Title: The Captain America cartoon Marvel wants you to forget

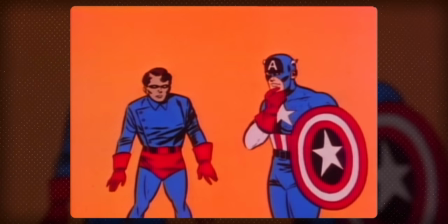You might notice that the animation in this show is animation in the broadest sense.
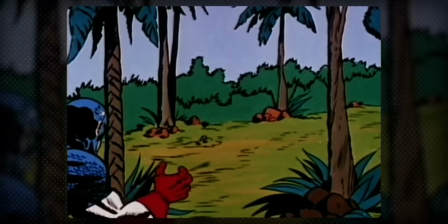It's mostly just zooming in and out on images, keyframing an otherwise motionless character to clunkily move across the screen,
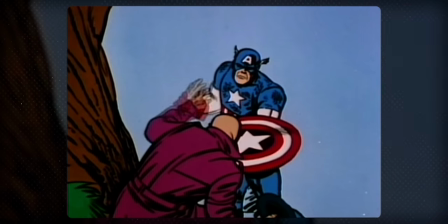and occasionally having a character move their arm in a stiff, robotic fashion.
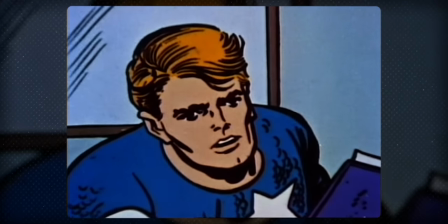The most effort goes into syncing the lip movements up to the words and very occasionally
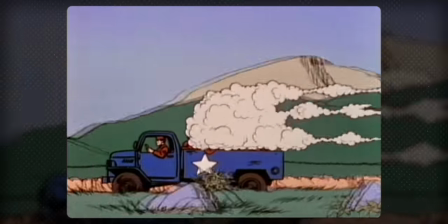having some decent effects like smoke and fire and fight choreography.
One, two, and three.
Okay, maybe the fights are a little weak, but there are incredible, fluid, heart-pounding stunts. All right, not that either, but the acting is really where all the money went.
He's like a tiger, pile on him!
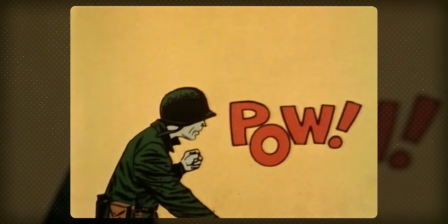We need more men! Get him, you guys! Grab his shield!
Oh, I see, the problem is there was no money put into any part of this, at all. Remember how I said that Grant Trey Lawrence made an extremely one-sided deal with Marvel to produce this show? Yeah, that's because Marvel had already done most of the legwork. To keep costs down,
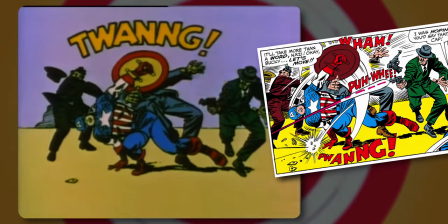the production studio took images from previously published Captain America comic books and just kinda moved them around here and there. And I thought it would be distracting, but it really wasn't. Some of it works really well, to be honest.
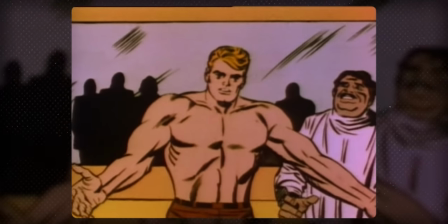This continuous shot right here, when Steve transforms into Captain America,
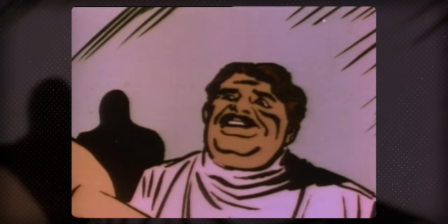and then Erskine celebrates, but then the gunman charges into the room, it makes excellent use of the way that the camera zooms and pans to transform an otherwise static image
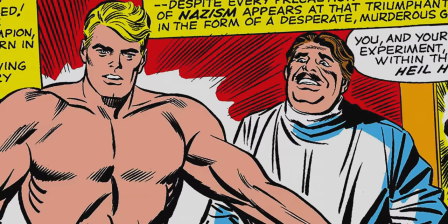into a moment that feels triumphant, and then immediately suspenseful and tense.
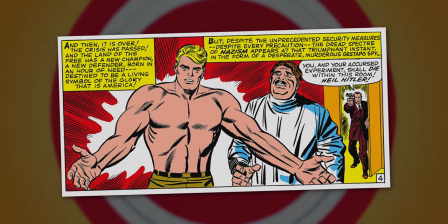It's so good. However, other times the camera will pan to seemingly nothing like if they applied a Ken Burns preset in post and just kind of trusted it to work out. Sometimes there would be just a shot of someone talking but they didn't want to animate the mouth moving so they just let you look at their crotch for a while.
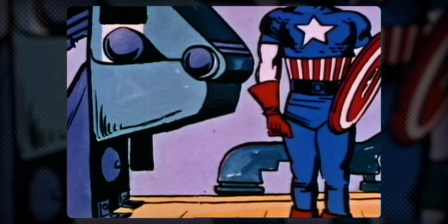I can't explain not aging, but if you doubt my word, test me.
Hey, nothing wrong with that. But the real benefit to producing a cartoon show this way is that the animators are working directly from the art of some of the great comic book masters like Jack Kirby and Don Heck. Kirby especially was known for his profoundly dynamic art style that made superheroes feel super.
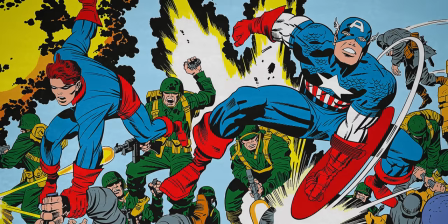He could make static images come to life on the page with a mighty force and explosive drama. His art is an excellent template to work from to create a fast-paced, hard-hitting superhero show. Unfortunately, the animators seem to do everything in their power to make this dynamism feel slow and flat, and also real goofy.
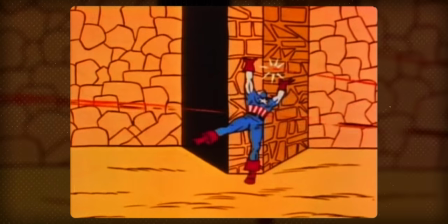There's a lot of cartwheeling during action scenes, probably because it was an easy movement to animate. You just take a character and spin them around. That's, disappointingly, some of the best action in this show, although other times, they take it to a different extreme, like this moment.
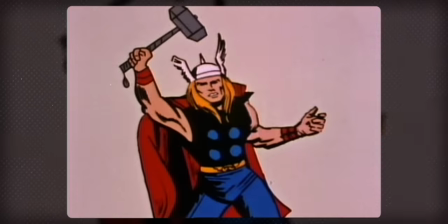So be it.
That was simultaneously a lot and also nothing.
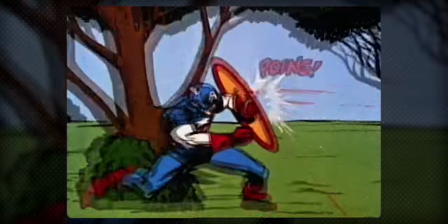It's also a little strange that they kept in the visual sound effects while adding audible sound effects.
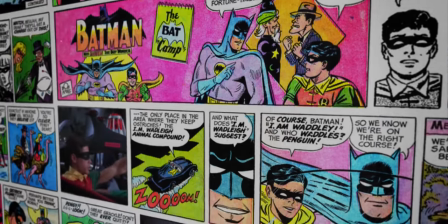I imagine it was probably because the Adam West Burt Ward Batman TV series came out that same year and proved to be a surprising smash hit.
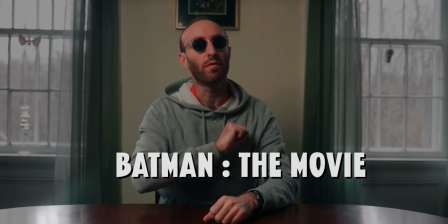I did a whole video about that series and Patrick Willems did a more recent and better video about the movie recently, and I'll have both of those linked below if you want to check them out,
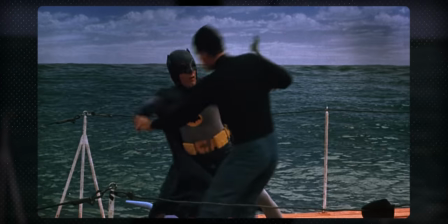but famously, if you didn't know, in that show, the sound effects would appear on screen during fights, and I'd wager that the people behind this Cap cartoon thought to copy that style just because. And ultimately, I mean, that's fine, but I almost wish they had just used musical stings like the Batman TV show instead of actual sound effects because the sounds they chose are bad.
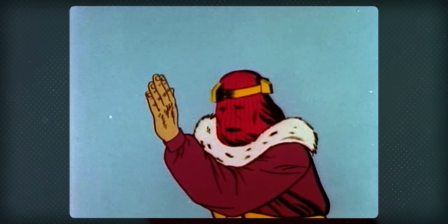See what a karate bull in the hands of a master can do.